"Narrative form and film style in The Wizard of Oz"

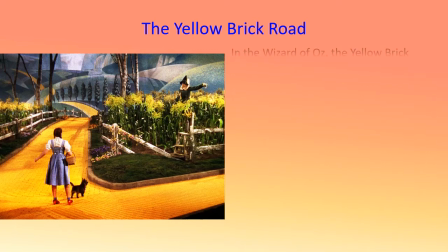(4:15)
Analyse its stylistic and narrative function as follows. In The Wizard of Oz, the yellow brick road has no meaning in and of itself. But if we examine the function it fulfills in relation to the narrative, the music, the colours and so on, we can argue that the yellow brick road does suggest meanings.
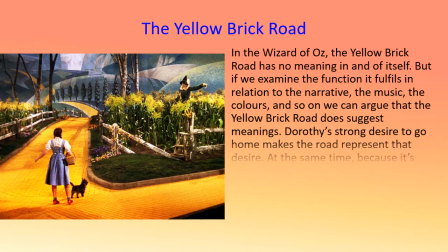(4:35)
Dorothy's strong desire to go home makes the road represent that desire. At the same time, because it's made of yellow bricks, rare in our everyday world, it partakes of some of the magical qualities of Oz.
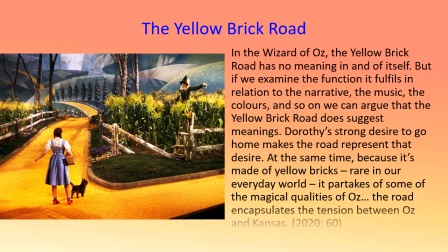(4:49)
The road encapsulates the tension between Oz and Kansas. So for any element of style, ask what is its function in the overall story? How does it work as a part of the narrative form?
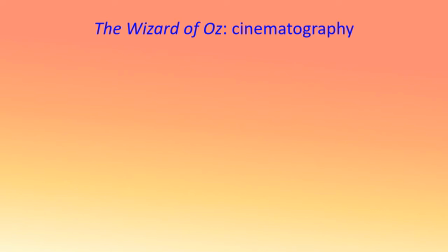(5:06)
I'll go quickly here as I think I'm stating the obvious. So camera movements call attention to story action. The camera moves to follow the characters. We have close-ups on key elements, such as the ruby slippers or the image in the crystal ball. Long shots to show the panoramic scenes in Oz.
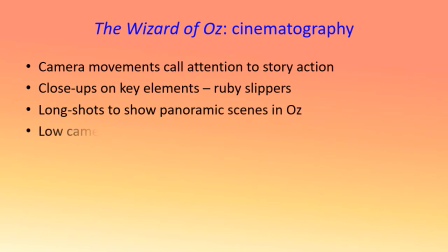(5:26)
And perhaps less obviously, camera height and angle are used to emphasize the power of the wizard.
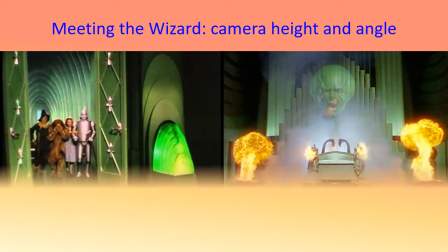(5:34)
So take a look at these two stills. Spatially, our heroes are located at the bottom of the frame, the wizard at the top.
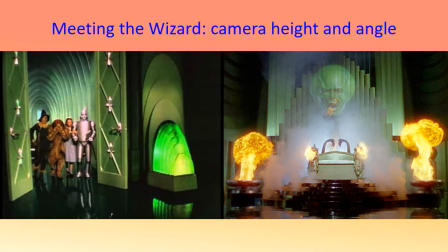(5:43)
The camera looks down on the heroes, diminishing them, making them look small and weak, in comparison to the wizard, whom the camera looks up towards. The difference in camera height and angle illustrates the power relations between the two.
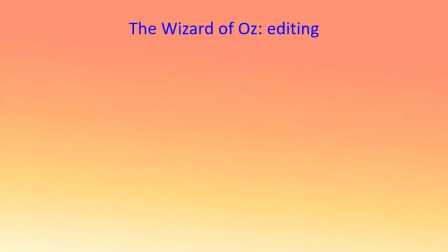(6:01)
There's probably not a lot to say about the editing, as it follows the classical Hollywood pattern and functions to present the story smoothly whilst masking its own technique. It presents the story in chronological order. It has the common pattern of screen duration being shorter than plot and plot being shorter than story.
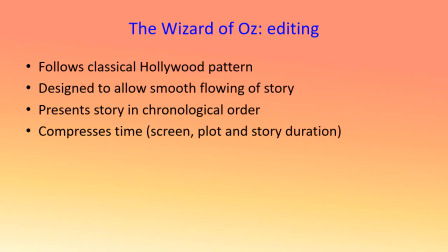(6:20)
The screen duration is 97 minutes. The plot takes place over a number of days, and the story goes back much longer, referencing events that took place in the past, such as Auntie Em looking after Dorothy when she was ill, the Tin Man having been rusted fast since the winter rain, and so on. Anyhow, on to sound.
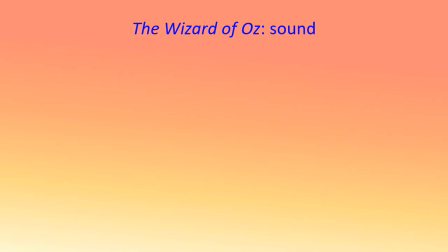(6:42)
Sound is particularly important in The Wizard of Oz, being a musical. To begin with, music is linked to character. Take Miss Gulch, for example, who has the same music as the Wicked Witch. We also have a musical motif in the repetition of "We're off to see the wizard" every time Dorothy meets a new character.
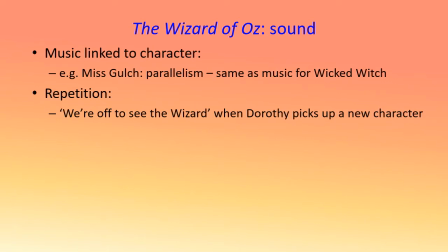(7:01)
Let's take a quick look at this.
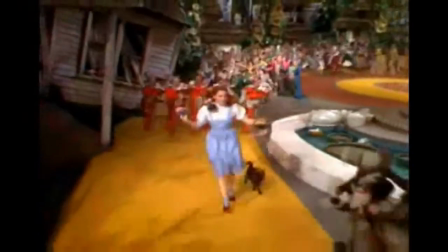(7:07) You're off to see the wizard, the wonderful Wizard of Oz. You'll find he is a whiz of a whiz, if ever a whiz there was.
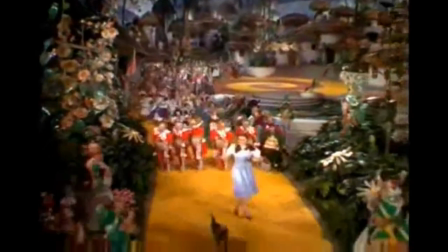(7:14) If ever, oh ever a whiz there was, the Wizard of Oz is one because of
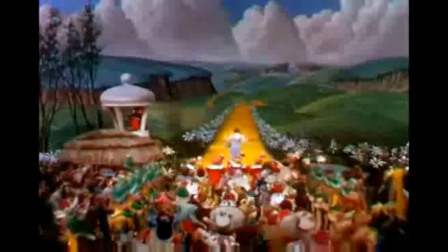(7:22) the wonderful things he does. You're off to see the wizard, the wonderful Wizard of Oz.
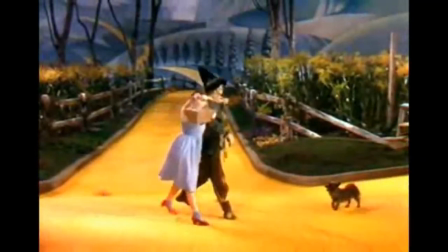(7:30) To Oz? To Oz! We're off to see the wizard, the wonderful Wizard of Oz.
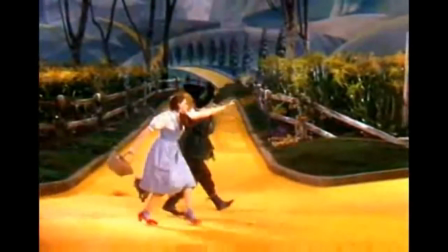(7:35) We hear he is a whiz of a whiz, if ever a whiz there was. If ever, oh ever a whiz there was, the Wizard of Oz is one because
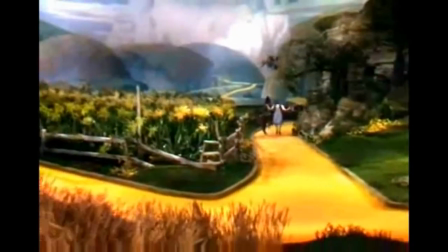(7:47) of the wonderful things he does. We're off to see the wizard, the wonderful Wizard of Oz.
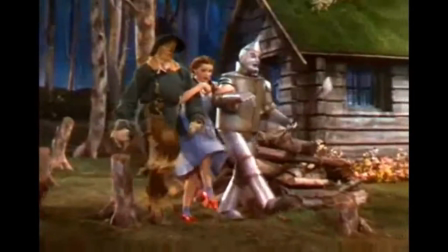(7:56) To Oz? To Oz! We're off to see the wizard, the wonderful Wizard of Oz.
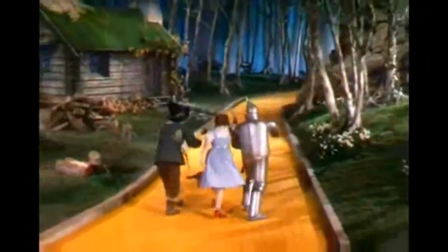(8:02) Here he is, a whiz of a whiz, if ever a whiz there was. If ever, oh ever a whiz there was, the Wizard of Oz is one because
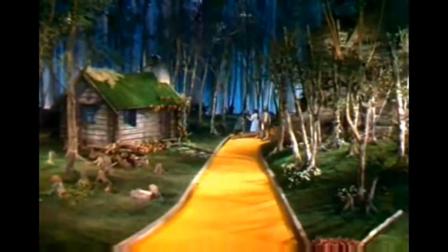(8:13) of the wonderful things he does. We're off to see the wizard, the wonderful Wizard of
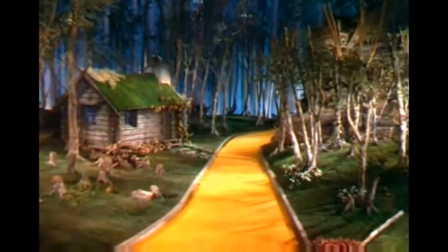(8:23) Oz.